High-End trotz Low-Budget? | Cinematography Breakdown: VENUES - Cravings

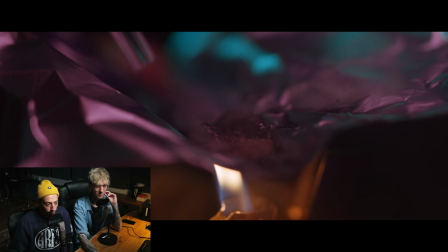Ja, das ist tatsächlich einfach ein Sippefeuerzeug. Und Alufolie. Und auf dieser Alufolie ist dunkler Rohrzucker. Nee, weißer Rohrzucker, den wir einfach zum Aufkochen gebracht haben. Und es klappt wunderbar.
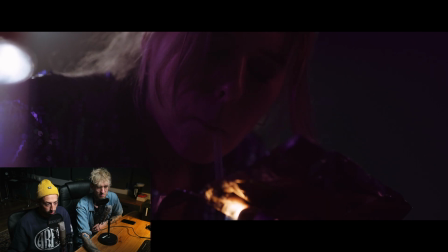Und es dampft halt toll und so. Also es passt für den Shot gut. Und das ist schon der erste Kamerawechsel tatsächlich.
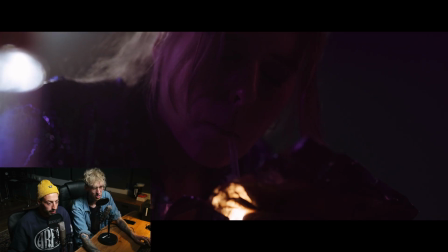Und ich finde, das fällt... Kannst du mal abspielen in Realtime? Das ist jetzt nämlich... Alle Gimbal-Shots, die hier drin sind, sind mit der Canon R6 gedreht.
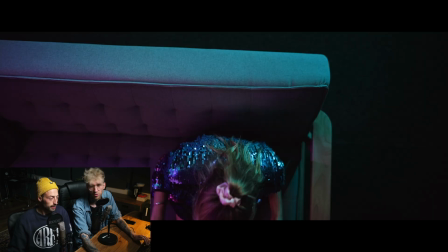Einfach, weil wir sie auf dem Gimbal präpariert hatten. In dem Fall auf dem DJI RS2, für die, die es genau wissen wollen. Und das Geile ist halt, dass der Autofokus bei der, der ist halt schon einfach super knackig. So, das heißt, für so einen Shot hier, wir haben den irgendwie vier, fünf Mal gemacht und der Fokus saß halt einfach immer.
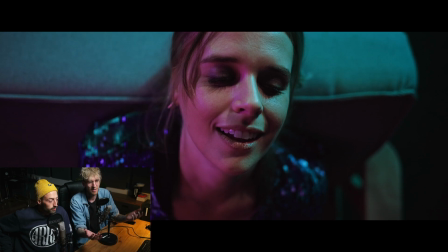Das ist halt einfach mega chillig, weil da kann in dem Moment keiner, guck dir die Blende an, die Ohren sind ja schon unscharf. Ja, aber trotzdem rund um die Augen ist alles knackig. Also die die Wimpern sind. Sehr, sehr, sehr sauber, scharf. Das ist schon schön. Ich finde das Bild auch sehr geil. Das ist auch irgendwie schön mit dem sehr komplementären Licht.
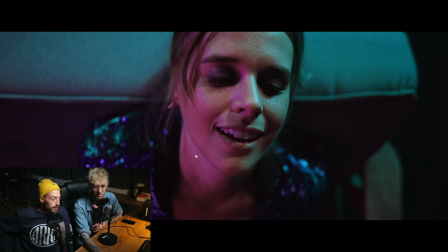Und das sind glaube ich beides echt einfach Jung und Nuos. Ja, kann muss sein. Der Witz bei den Jung und Nuos ist ja, dass sie von der Lichtqualität nicht schlecht sind. Das ist häufig so bei günstigerer Technik. Nur die Bedienung ist halt nicht gut. Das heißt, man braucht länger, um das Ergebnis zu erreichen.
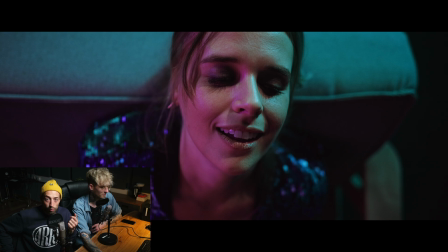Aber wenn man Zeit hat, und das hatten wir bei dem Musikvideodreh schon mehr als bei unseren TV-Jobs, dann ist das eigentlich nicht so ein Problem. Im Schnitt haben wir noch ein Bild drangesetzt. Ich wollte auch fragen, ich würde wissen, ob das gerne irgendjemand gesehen hat, dass hier nochmal für exakt drei Frames
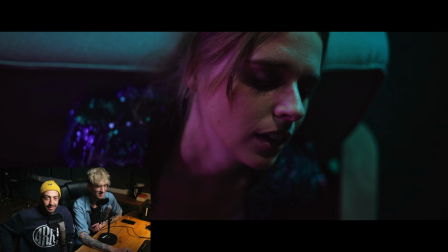ein deutlich fertigeres Bild von HANA zu sehen ist, was so ein bisschen den Umschwung erzählen sollte.
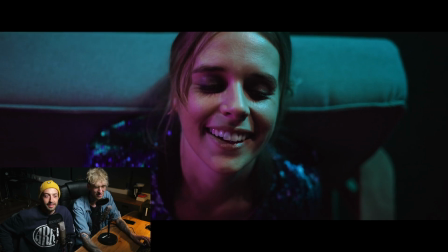Aber es ist so kurz, wenn man es abspielt, dass es wahrscheinlich vielen einfach durch die Lappen gegangen ist. So soll es ja auch sein. Ja, finde ich ein schönes Detail. Ja, weiter geht's.
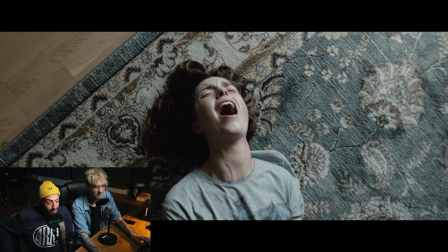Dann kommt, glaube ich, die S-Performance. Nein, oh, das, ja. Muss man auch sagen. Also das war ja eine Sache, wenn man die beiden Schotzi gönnt ja zusammen.
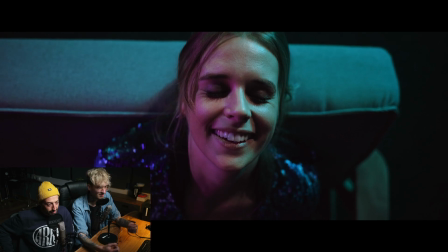Sie haben uns im Vorfeld natürlich dann überlegt, wie macht man das? Und dann gibt es eben einen Song, diesen Break und wir dachten, wir nehmen den einfach wirklich mit.
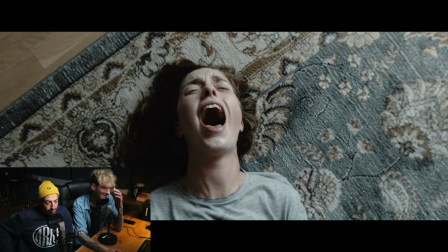Und dann geht da so hart los, der Song. Da dachten wir, irgendein Bild, was so richtig reinhaut. Und ich finde, das ist eigentlich, das war das allererste, was ich geschnitten hatte, wo ich dann sogar Lisa und dich dazugult habe und mir gedacht, guck dich einfach nur mal das an.
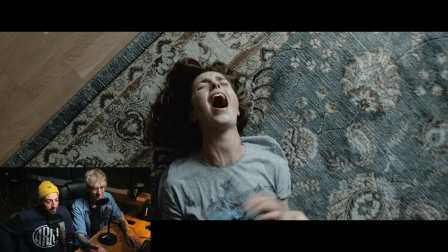Finde ich immer noch sehr geil, dass das wieder mit der R6 gedreht. Sieht aber irgendwie auch einfach schick aus.
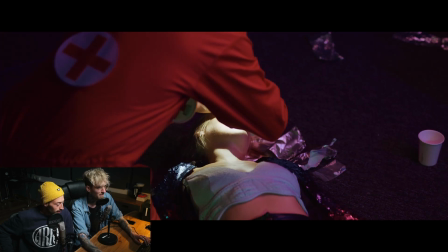Sieht gut aus. das ist der gleiche Gimbal. Das hast du einfach am Stehen gemacht, oder?
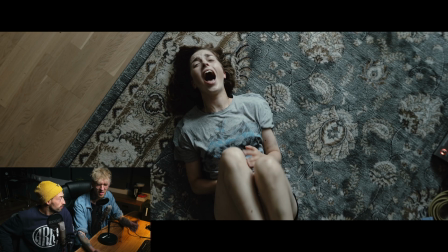Ja, genau, weil wir hatten immer im Vorfeld darüber gesprochen, irgendwie einen Kran holen, dies, das. Wir haben das ja bei Josche in der Wohnung gedreht. Funny Info. Ja, das waren so die budgetären Entscheidungen. Also wir waren an einem Punkt, wo das Video unbezahlbar war und haben dann überlegt, okay, wie kriegen wir die Geschichte überlebt, aber können es trotzdem nämlich herstellen.
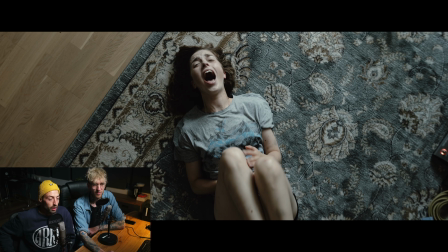Und dann waren das natürlich so die einfachsten Kompromisse. Wir drehen bei mir zu Hause eine Wohnung, wir verzichten auf den Kran, wir machen das viel mit dem Gimbal aus der Hand und so und das hat ja gut funktioniert. Man muss halt auch sagen, dass deine Wohnung sehr pittoresk ist. Ich finde, die ist durch die bunten Wände und das große Fenster und so, ist einfach schön.
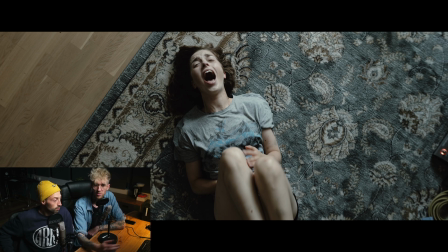Also ist auch ein guter Drehort. Es ist nicht dieses Notlösungs-Ding, sondern es ist wirklich eine gute Lösung gewesen. Wir hatten wirklich lange, es diskutiert der richtige Begriff, aber halt darüber gesprochen, wie können wir es lösen, machen wir jetzt alles hier im Studio, bringen wir da Leben rein, mieten wir ein Studio und im Endeffekt finde ich dieses Ding zu sagen,
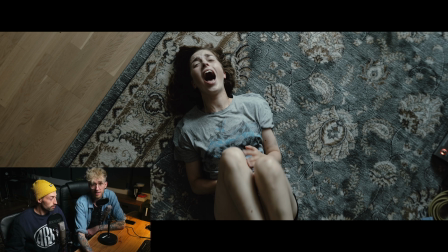hey, lass doch in der Wohnung bleiben, wir müssen nicht viel reinbringen, weil es ist eine Wohnung. Ja, das ist das große Problem an Studiodrehs. Also man denkt dann, ja gut, die Studiomiete sind 400 Euro, super. Aber dann hat man halt einfach nur ein leeres Studio.
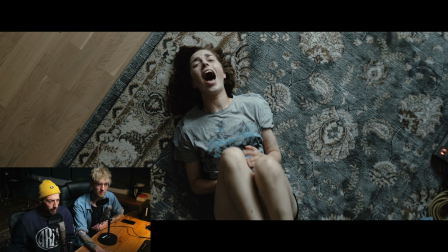Man müsste eigentlich alle Möbel erstmal mitbringen und besorgen. Und das war natürlich unfassbar einfach, bei mir in die Wohnung zu gehen. Und die ist halt für mich auf meinen fotografischen Anspruch sie hat eingerichtet.
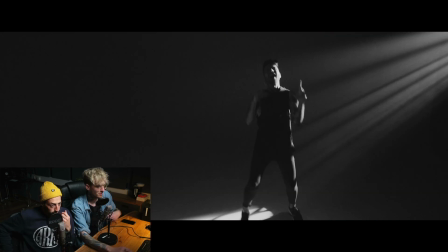Das heißt, die sieht halt ganz nett aus. Performance. Andere Kamera. Das ist Sony FX30.
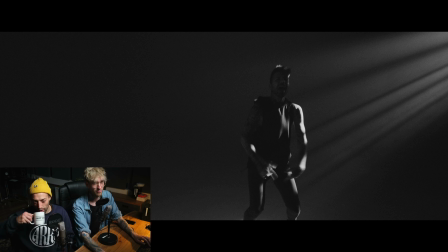Das konnte man natürlich auch in unserem Making-of sehen. Ich glaube, das kann man relativ schnell runterbrechen.
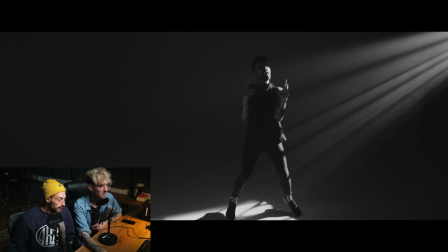Haben wir eigentlich in dem Video auch schon getan. Das ist, finde ich, auch der originalste Look, den ich im Kopf hatte, als ich dir das vorgepitcht habe.
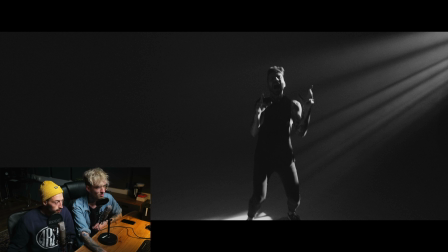Dass man wirklich so eine fast schwarze Umgebung hat und einen Beam, den man auch wirklich sieht und fühlt, der die Musiker einfach ein bisschen hervorhebt. In meinem Kopf ging der Beam hier irgendwie noch weiter.
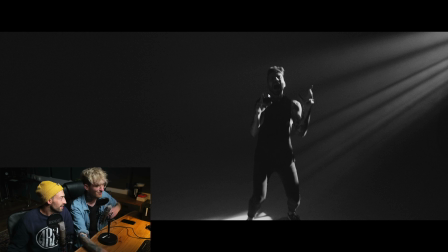Das war das, was ich letztens im Podcast sagen wollte. Hat sich das dann vor Ort einfach total auch verändert, weil wir dann doch sehr viel in die andere Richtung noch gefilmt haben. Da kommen wir gleich noch zu. Aber das war so der Ursprungsgedanke, dass wir was ganz Simples haben, was nicht von der Story ablenkt, was die Story auch quasi nochmal hervorheben lässt.
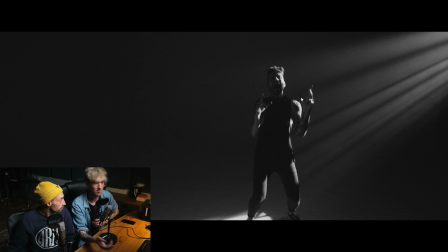Indem man sagt, die Performance ist simpel, sticht die Story umso mehr hervor und die Cinematography. Das Ganze haben wir in einer weißen Hohlkehle gedreht, was man vielleicht nicht vermutet bei den Shots.
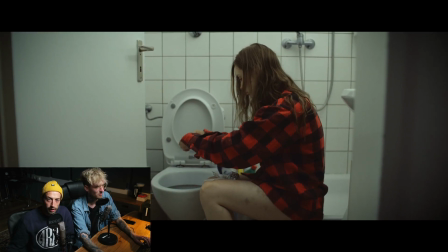Aber auch dazu gibt es von Marius in einem anderen Video eine Erklärung, wie man in einer Hohlkehle so dreht, dass das weiß-schwarz aussieht.
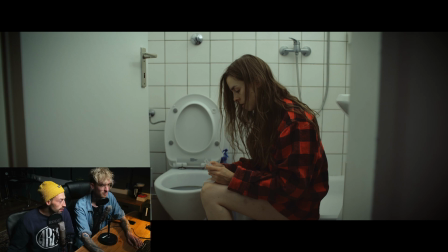Und wir haben die Kamera vor Ort auf verschiedenen Systemen gehabt. Wir sind teilweise mit der Dolly gefahren in der Hohlkehle.
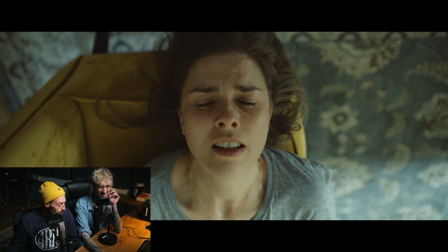Wir haben aber auch Shots gemacht mit einem Gimbal. Und dann aber in einem speziellen Modus. Was hast du da gemacht? Würde ich gerne irgendwo sehen. Warte mal, gibt es das?
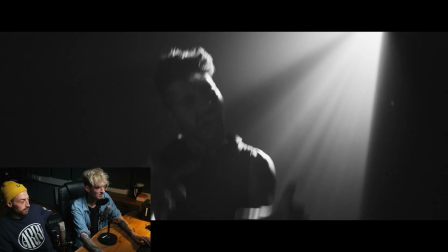Man findet nie den Shot, den man gerade braucht. Aber das hier müsste es sein. Das ist ein sehr kleiner Moment.
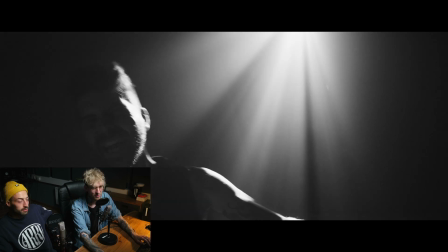Ich ziehe ihn einfach mal ein bisschen länger hier, ganz frech. Dann sehen wir mal beim Robin so ein bisschen die Bewegung. denn ich hatte den Gimbal auf komplett follow.
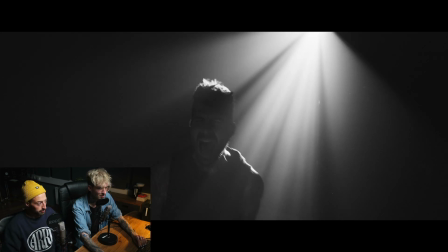Das Sony-Material reagiert nicht gut in Premiere. Sorry dafür.
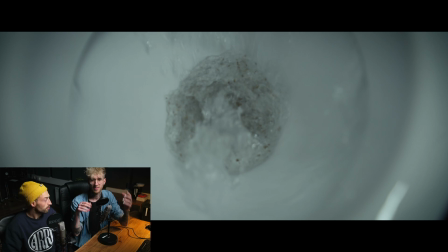Das Interessante ist auf jeden Fall, ich wollte eben nicht so eine statische Gimbal-Fahrt, sondern dass es immer noch ein bisschen eine Dynamik hat, die leicht an Handheld erinnert, aber irgendwie ein Schweben da. Deswegen habe ich den Gimbal eben in allen Achsen folgen gestellt und war dann auch sehr aktiv damit unterwegs. Und ich finde, das hat eigentlich ganz geil funktioniert, aber jetzt kriegen wir Besuch.
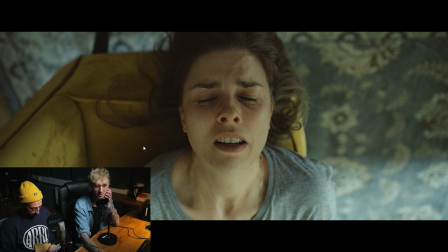David Jemanski ist wieder da. Ist auch bei Joscha tatsächlich in der Wohnung. Und das Schöne ist eben diese gelbe merkt man, finde ich, schon das pittoreske daran. Das sieht einfach geil aus. Ja, finde ich auch. Und ich finde das auch ein voll geiles Bild. Vor allem, weil es ja auch umgedreht ist, dass es wieder richtig rum ist.
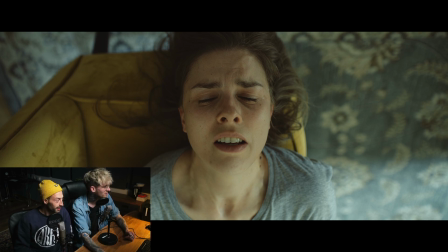Weil es ja eigentlich, out of cam, ist es ja so rum.
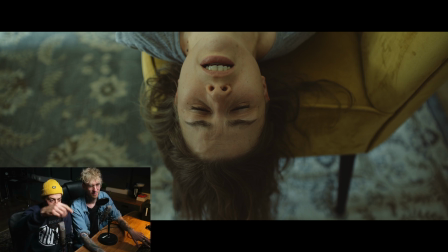Jetzt macht doch das Bild, das Bild versteht man so auch besser. Jetzt versteht man auch, wo die Kamera steht. Was man andersrum, glaube ich, nicht gut erkennt.
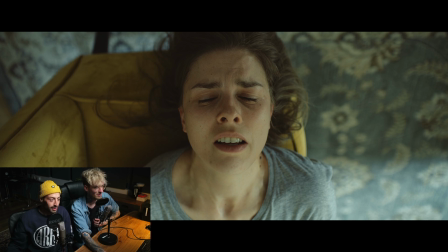Aber ich finde, so ist es viel intensiver. Man ist viel mehr im Schmerz mit dabei. Was auch so ein einfacher Trick ist, um bestimmte Sachen zu kriegen. Einfach das Bild umzudrehen. Und hier eine Sache, die ich dazu nur erwähnen will, das ist eigentlich komplett natürliches Licht, außer, wie war es? Ich glaube, du hast ein T-Shirt davor gehalten, um so ein bisschen im Gesicht die Helligkeit runterzunehmen.
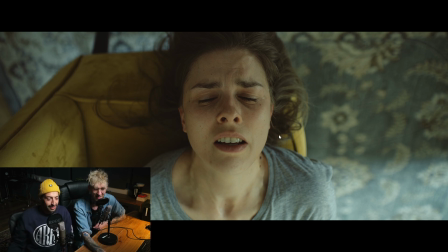Hier war es ein bisschen heller und ab hier geht sozusagen eine Art Diffusion mit einem T-Shirt los. Einfach nur, um so ein bisschen... Negative Filze haben, damit man sieht es an der Stirn, da sieht man es sehr deutlich, dass die Augen ins Dunkle sich verlieren. Und die Blickführung halt, naja, sozusagen sagt, sie ist im dunklen Bereich.
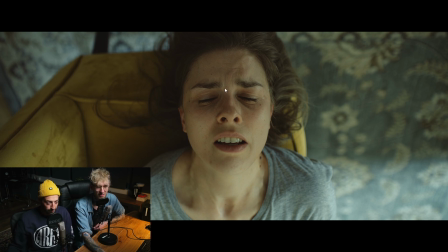Das fand ich schön. Ich finde das auch nice. Und vor allem, man sieht es hier im Freestream total gut, dass dadurch, dass Jenny kopfüber hier hängt, ist halt natürlich ihre Stirn auch sehr voll mit Blut. Und das, finde ich, gibt dem Ganzen noch mehr diese Fertig... Fertig... Fertignis? Dass sie so ein bisschen fettig aussieht. Was natürlich vom Entzug der Gedanke war.
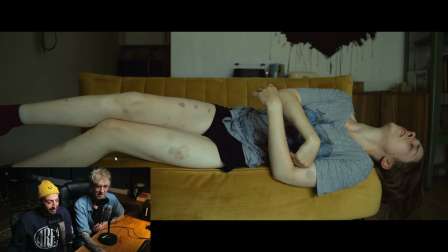Aber Joscha, was ich echt krass finde, also ihr hattet ja eine immense Maske offenbar mit dabei am Set. Also dass diese ganzen blauen Flecken, Das muss doch mega die Arbeit gewesen sein. Nee, die haben wir drei Tage vorher mit dem Hammer zu Jenny und haben gesagt, stell dich mal kurz hier hin.
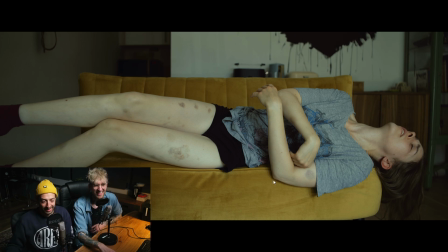Und dann haben wir das nach Augenmaß eingeprügelt. Es ist wirklich ein, wie sagt Bob Ross, Happy Accident. Denn Jenny war zu der Zeit der Dreharbeiten noch in einem Theaterstück, was sehr, sehr körperlich war und mit Pferden und was weiß ich nicht was.
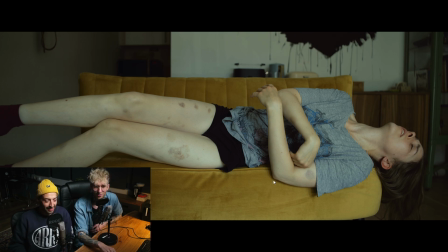Und das waren einfach original echte blaue Flecke von diesem Theaterspiel. Was natürlich auch wieder uns voll in die Karten gespielt hat, weil es einfach irgendwie krass aussieht. Ja, voll. Happy Accident, aber ist geil. Aber sagt es keinem.
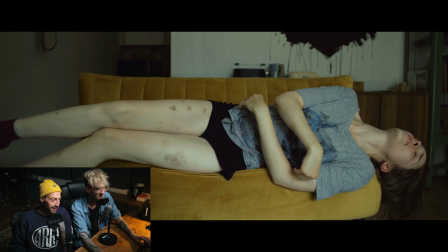Genau. So, Joscha, was ist hier passiert? Was ist das? Es ging uns darum, wie können wir einen Rückblick erzählen?
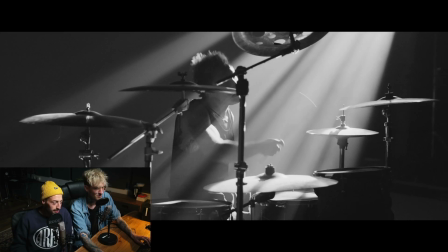Wie können wir einen Rückblick so erzählen, dass der Zuschauer auf jeden Fall versteht, dass das jetzt eine andere Zeit ist und auch was in ihrem Kopf gerade los ist.